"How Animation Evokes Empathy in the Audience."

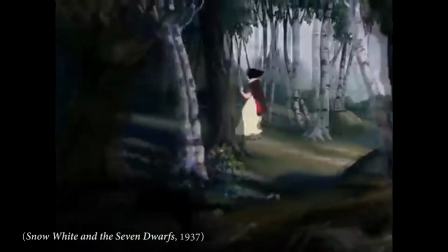(4:09)
For instance, the color grading and small effects in certain scenes in Snow White and the Seven Dwarfs are used to evoke a mood.
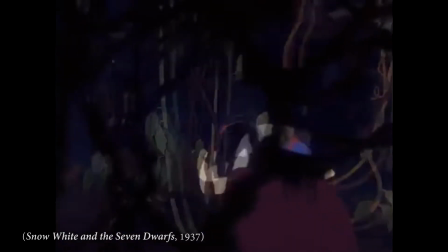(4:17)
For example, the subtle color change in the backgrounds to murky and dark as Snow White enters the Forbidden Forest.
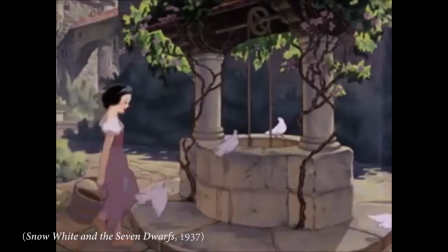(4:24)
Additionally, it provides depth to the backgrounds, such as mold stains, stone cracks, and pot marks.
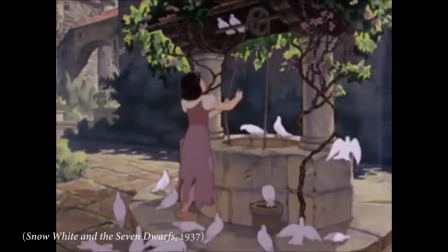(4:30)
These small details render the background less flat and more lifelike as the character interacts with the environment.
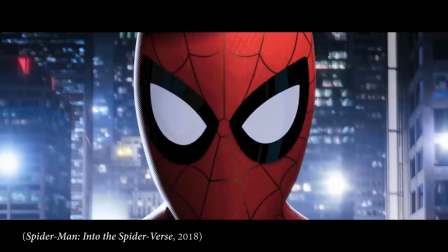(4:36)
In the film Spider-Man Into the Spider-Verse, the audience is introduced to a world heavily influenced by a comic book aesthetic.
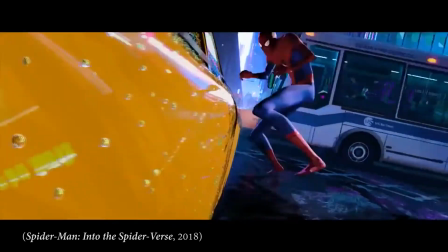(4:44)
This allows the audience to accept moments when something otherwise out of place occurs, such as speech bubbles and split screens.
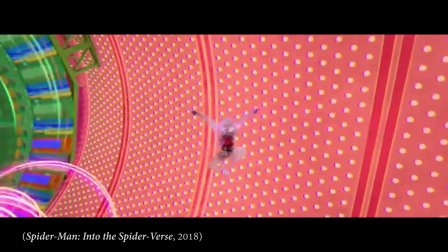(4:51)
With its spectacular visuals and color grading, it helps set the tone, whether it's uplifting or a moment of danger.
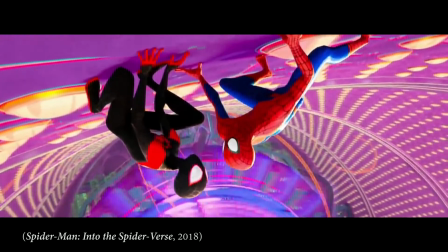(4:57)
The visuals of the film stimulate the audience's imagination, brings a sense of reality to the fictional world, and makes the audience feel that they themselves are part of it.
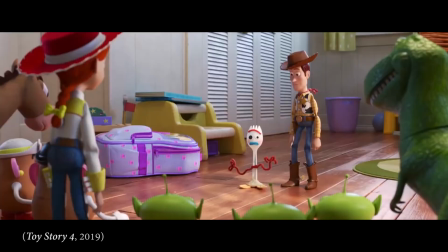(5:06)
In recent years, animated films have become more visually realistic,
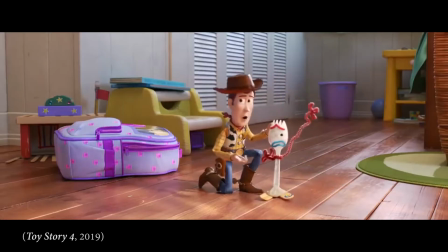(5:11)
with photographic backgrounds that could be misinterpreted as the real world.
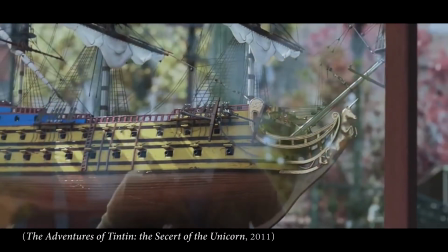(5:17)
Steven Spielberg's The Adventures of Tintin, Secret of the Unicorn, was praised for its spectacular visuals and storytelling.
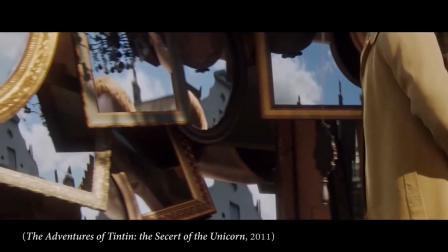(5:24)
However, something felt off. In the first few minutes, some of the early audiences perceived it as a live-action film.
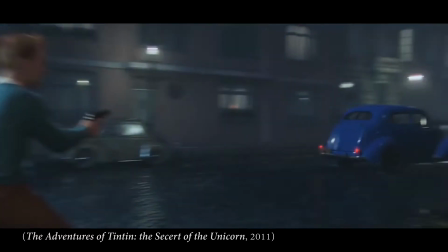(5:32)
Not so much on account of the backgrounds, which looked like they were filmed in a street,
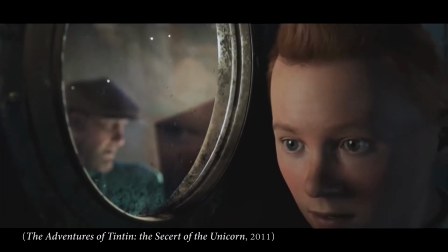(5:37)
but with the characters that looked almost too real, with skin that wrinkles, eyes that dilate, and hair that reflects light.
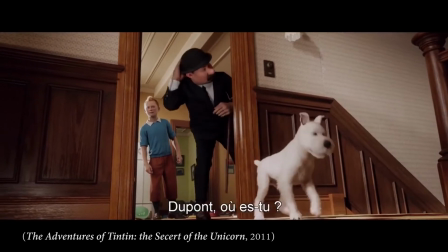(5:44)
This was stepping into the uncanny valley, when a character being looks too human and its non-human imperfections become unsettling to the viewer.
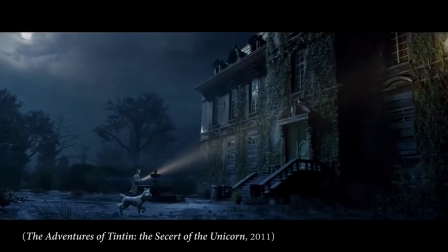(5:52)
In the early 20th century,
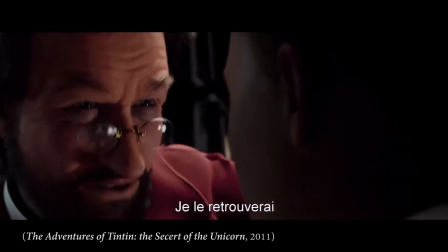(5:54)
researcher Ernest Chentz described the uncanny valley as a mental state in which a person is unable to distinguish what is real or imagined,
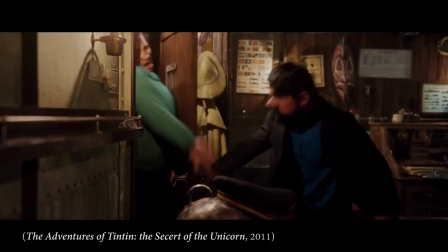(6:03)
or dead or alive.
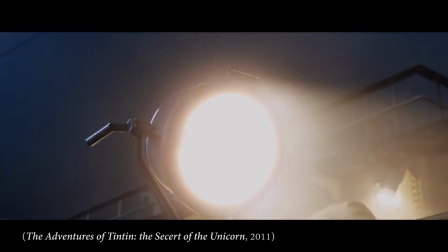(6:04)
It's also been known, once the characters have been identified as a digital character, the unsettling feeling that, once provoked, will linger on in the mind.
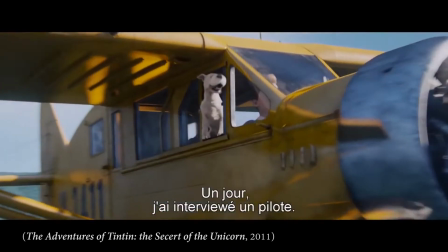(6:13)
This can have the potential to cause discomfort in the audience, distract them from the story, and prevent them from bonding with the characters.
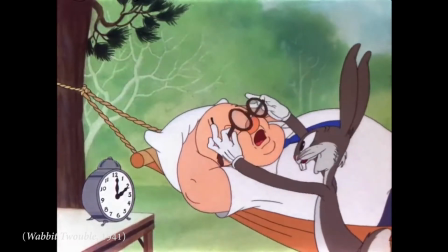(6:20)
The character designs are also a factor in how easily an audience relates to a character.
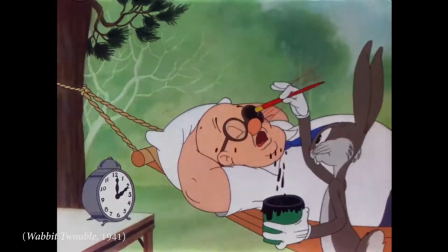(6:26)
In a study conducted by Edward Schneider,
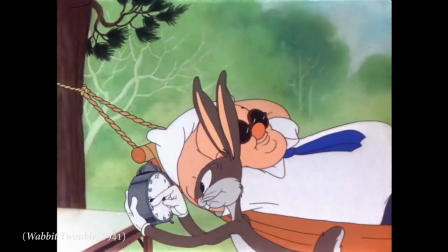(6:28)
60 participants rated still images of various characters in terms of human likeness and a level of attractiveness.
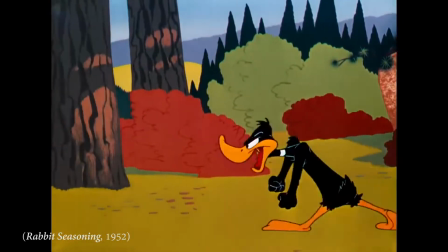(6:35)
Results show that anthropomorphic characters were considered more relatable than those deemed more human-like.
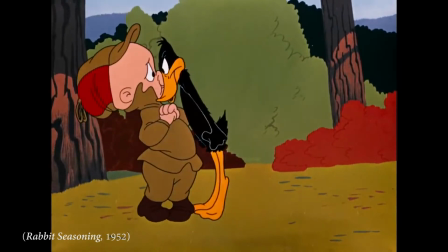(6:42)
These studies also conclude that exaggerated human proportions, such as enlarged nose or head shape,
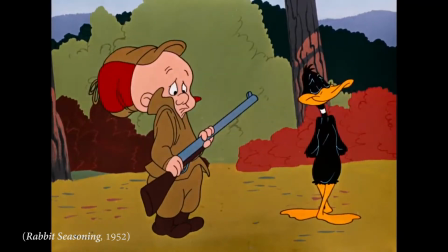(6:49)
were more appealing and therefore more likable than exact digital copies.
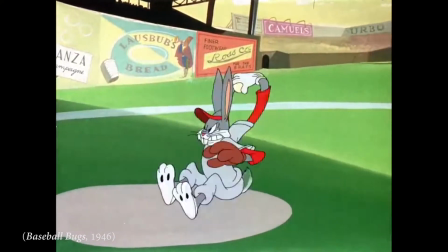(6:53)
A character like Bugs Bunny from Looney Tunes, who acts human and has human-like appendages, is more relatable and mentally acceptable to the audience,
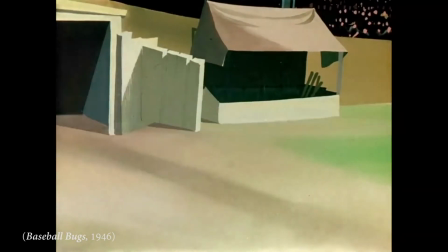(7:02)
whereas characters like the Evil Queen and Snow White were perceived as yucky,
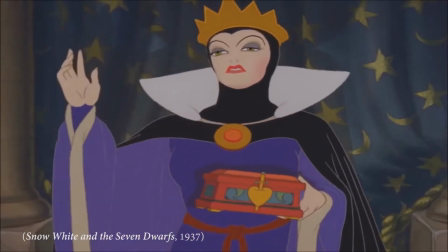(7:07)
the former more than the latter, and induce fear in children.
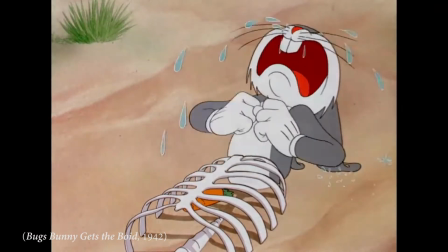(7:10)
This is because people can easily project human-like qualities like emotions to an animal, as they don't show emotion as strongly as humans do.
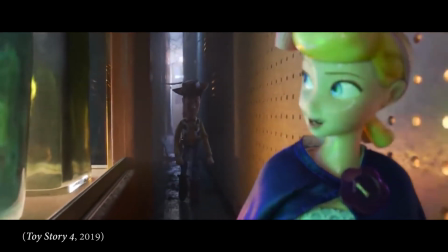(7:20)
As technology improved, audiences grew more accustomed to the photographic visuals in animated films, such as in Toy Story 4.
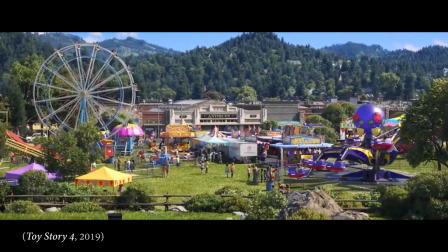(7:27)
The environment had so many lifelike elements that it felt a little like a live-action film.
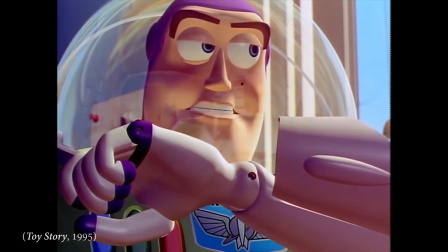(7:33)
Nevertheless, the film applied realism from its debut in 1995.
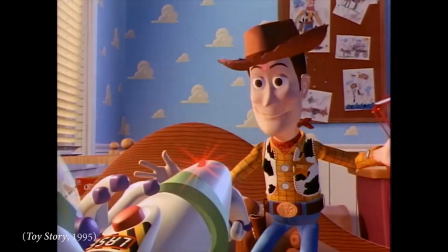(7:38)
The creators managed to create characters who mirrored humans in the real world while still being relatable.
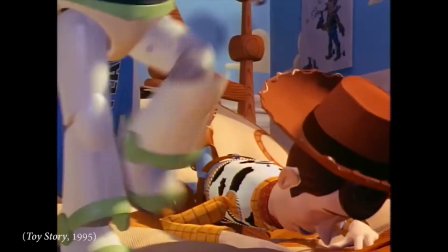(7:44)
They avoided stepping into the uncanny valley.
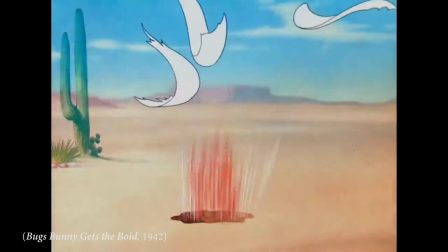(7:48)
Realism is not only about the visuals, it's about how they create the illusion of life through movement.
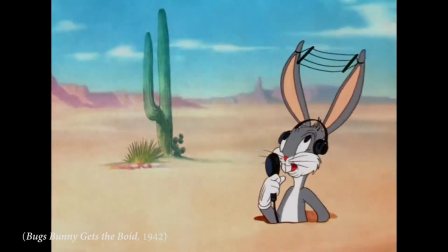(7:54)
For a character to be alive, it needs to move.
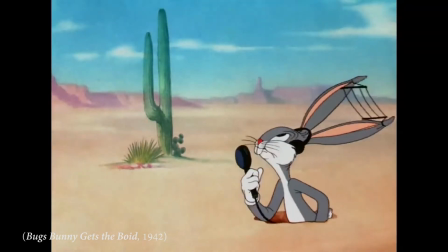(7:57)
The characters reveal itself through motion, the way they walk, and how they physically react to certain situations.
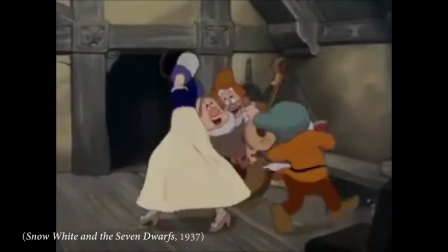(8:04)
In Snow White and the Seven Dwarfs,
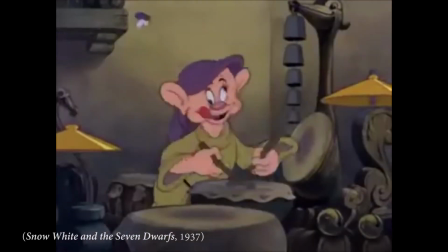(8:06)
Disney was able to push the boundaries in animation with movements that showed weight and fluidity that was almost lifelike.
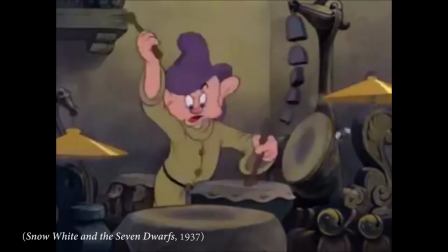(8:14)
Critics found Disney's departure from what were the commonly accepted features of animation at the time,
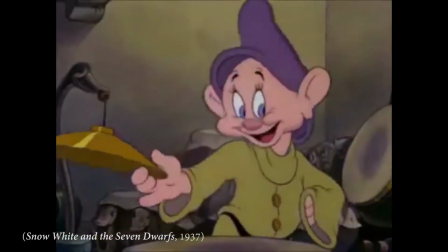(8:20)
exaggerated movements and the bending of reality, odd. The movements of the characters were too realistic, which they found unsettling.
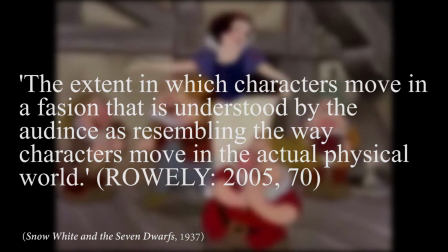(8:28)
Motion realism is the extent in which characters move in a fashion that is understood by the audience as resembling the way characters move in the actual physical world.
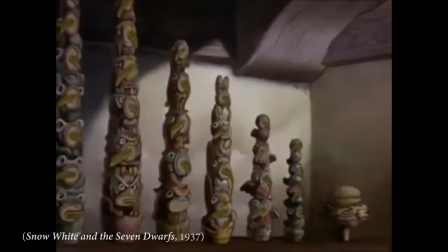(8:37)
The use of motion did vary between the characters.
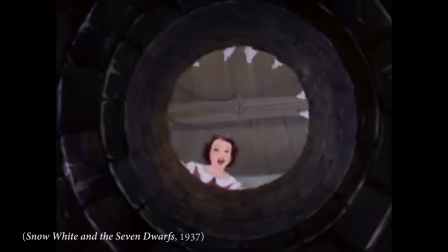(8:40)
For instance, all the human characters like Snow White and the Prince used live reference so the animators could capture the movements and rotoscope them,
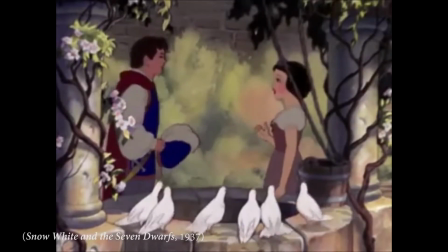(8:48)
which resulted in their movements being almost identical to the real world.
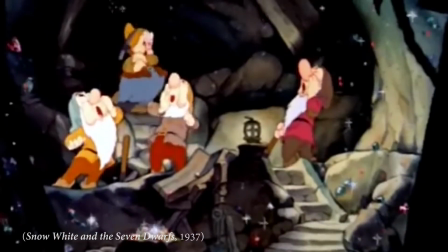(8:52)
In contrast, the movements of the animals and dwarves had some squash and stretch, creating an interpretation of life.
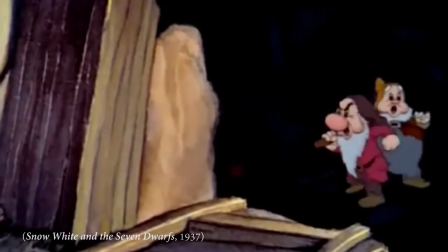(8:58)
Each of the dwarves were given a distinctive movement, which endeared them to the audience.
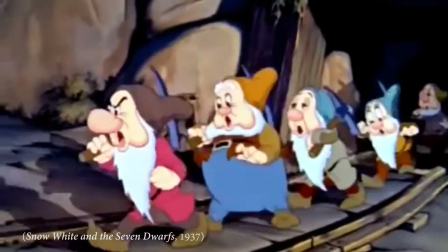(9:03)
Despite the subtle details, critics were unimpressed with Disney's way of animating,
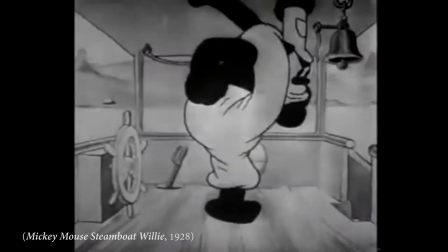(9:08)
believing it was unnecessary and that it should stick to the quick gags and bending of reality of Steamboat Willie.
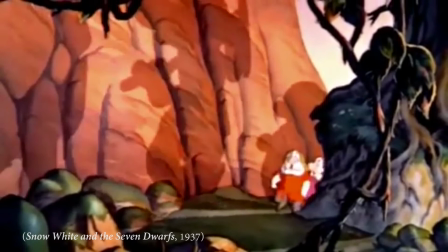(9:14)
But audiences loved Snow White. Disney was the pinnacle of animation realism in the 1930s because they knew
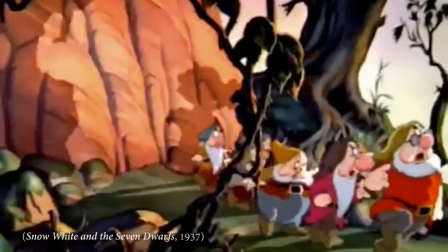(9:21)
how to balance motion realism and when to employ more traditional forms of animation for their characters.
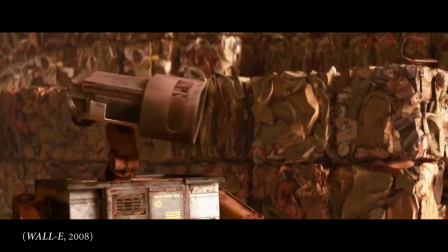(9:31)
Oral realism is when sound from animated environments and characters are understood by the audience as resembling sounds from the physical world.
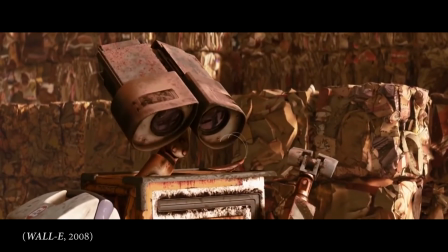(9:40)
Sound is subjective, as what the audience hears, just as what it sees, may not correlate with the real world.
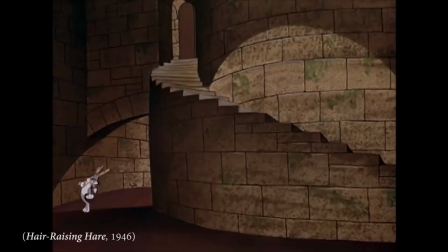(9:46)
For example, when a cartoon character stops abruptly with their heels, the accompanying sound might be like the car tires screeching.
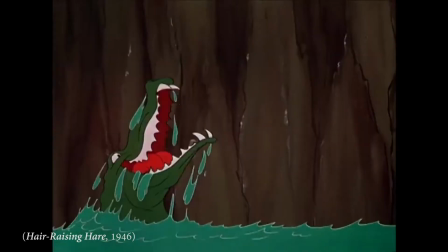(9:56)
Much like the previous spectrums of realism, the audience will accept this sound provided it corresponds with what they see.
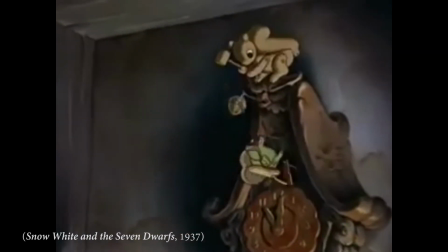(10:03)
A lot of early Disney films used music scores and instruments for their sound effects.
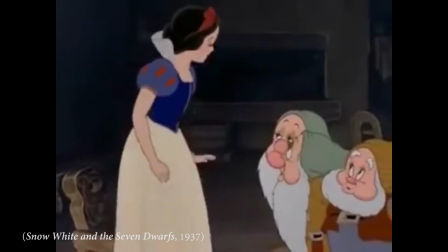(10:08)
It was valuable in sparking the audience's imagination and drawing them into the story.
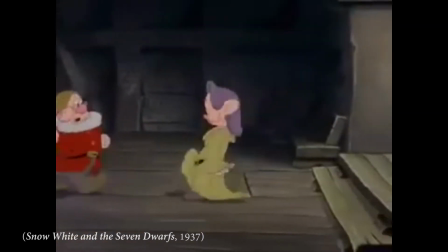(10:14)
Sound was used to support the visuals, adding to their impact and evoking emotions.
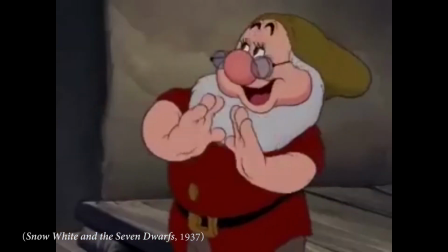(10:19)
The advent of talking films, the talkies, was a revolution in film industry.
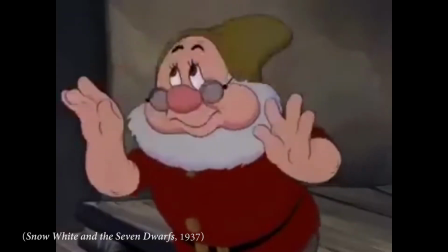(10:24)
When sound was first introduced in film, it grabbed the audience's attention. The addition of sound made films more realistic.
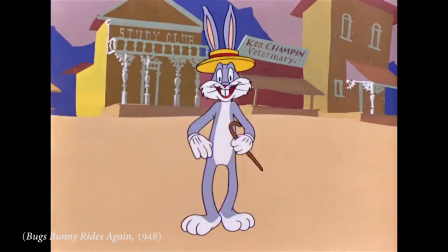(10:32)
Initially, it was believed that the music scores in film was more important than the dialogue.
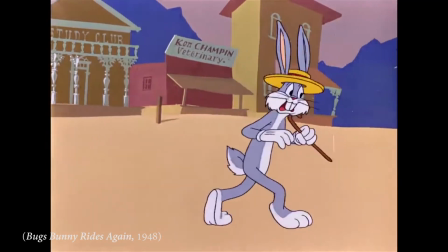(10:37)
Music helped animation distinguish itself from live-action film.
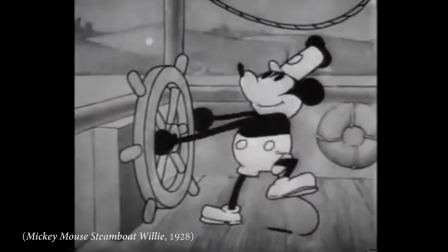(10:41)
Steamboat Willie was Disney's first animated film to synchronize visuals and audio and set a new standard in the industry.
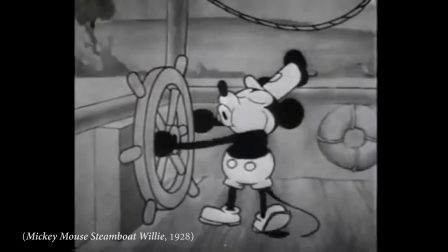(10:49)
It was so influential, the practice of using sound and time with movements to advance the plot was called Mickey Mousing.
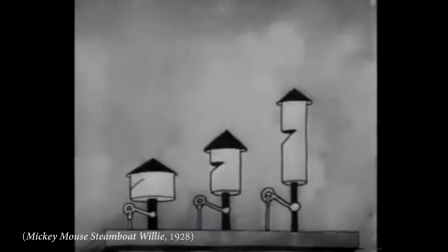(10:57)
This iconic use of sound bolstered the realism of film. Magical aspects only occur when the music notes appear on screen.
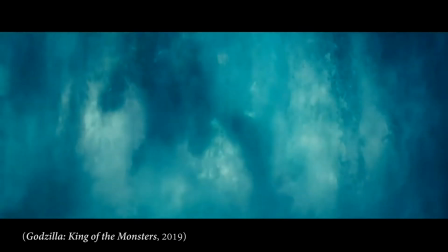(11:04)
The use of audio has expanded considerably since Steamboat Willie.
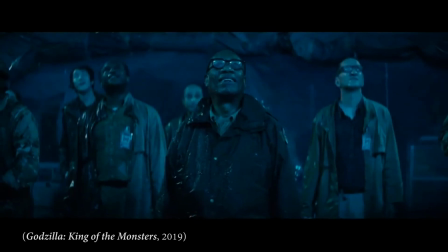(11:08)
Today, animators use sound to emulate real-life emotions and characters using either a large sound library,
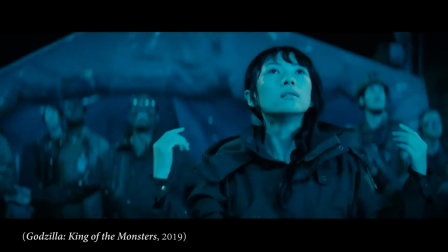(11:14)
numbering in the tens of thousands, or by creating new sounds. Musical scores are used to create atmosphere.
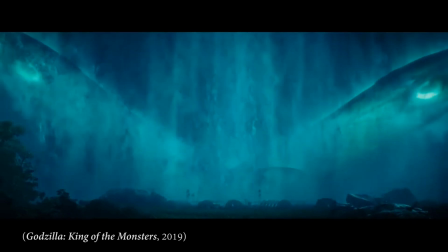(11:21)
It is a different type of narrative. Scott Curtis says musical sound effects are defined not by what they are, but by an analogy.
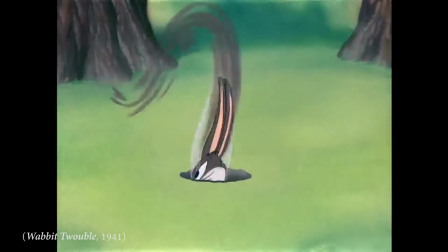(11:29)
However, Chuck Jones, a Warner Brothers animator,
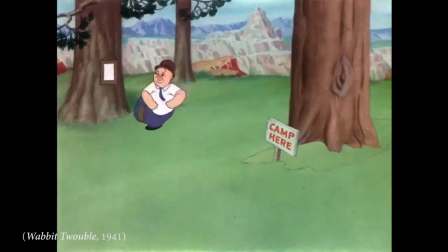(11:32)
believed animated cartoons used music sync incorrectly from 1930 to 1950.
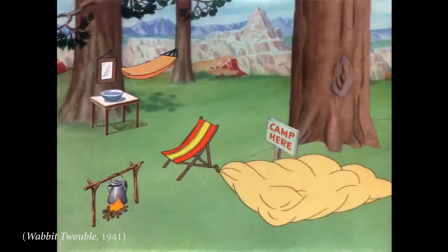(11:38)
Studios were more focused on exact synchronization, Mickey Mousing, and weren't letting the music score do its job.
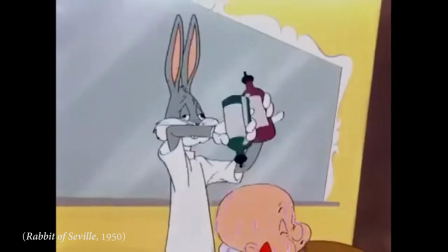(11:44)
In The Rabbit of Seville, Jones illustrated what he meant about letting the music do its job.
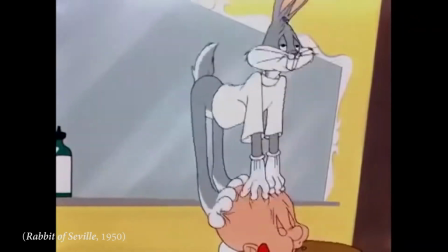(11:50)
The short in which the antics of Bugs Bunny are set to the beat of Rosny's The Barber of Seville is one of
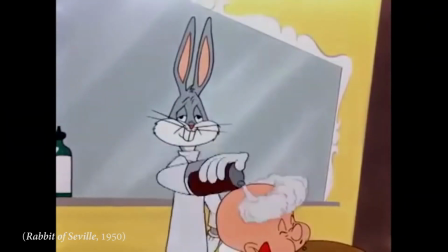(11:56)
the most memorable Looney Tunes shorts because of its enchanting use of the music correlating with the action.
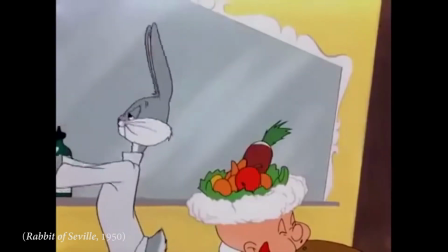(12:02)
Moreover, the music is an extent to the humor. To achieve this, Jones used a method called zip crash.
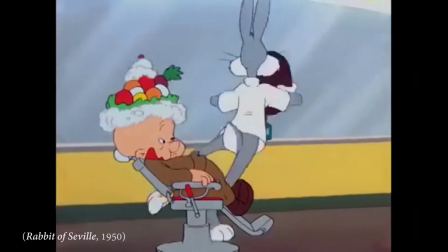(12:08)
Treg Brown, the main sound designer in Warner Brothers, created sound using real objects that spectators would subconsciously recognize.
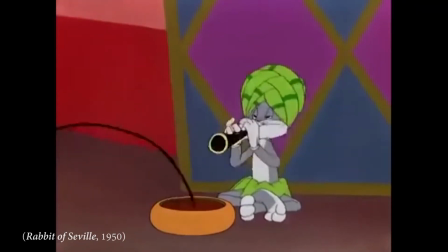(12:17)
The objective was not to replicate the real-life sound of any action, but to convey the appropriate feeling in the film.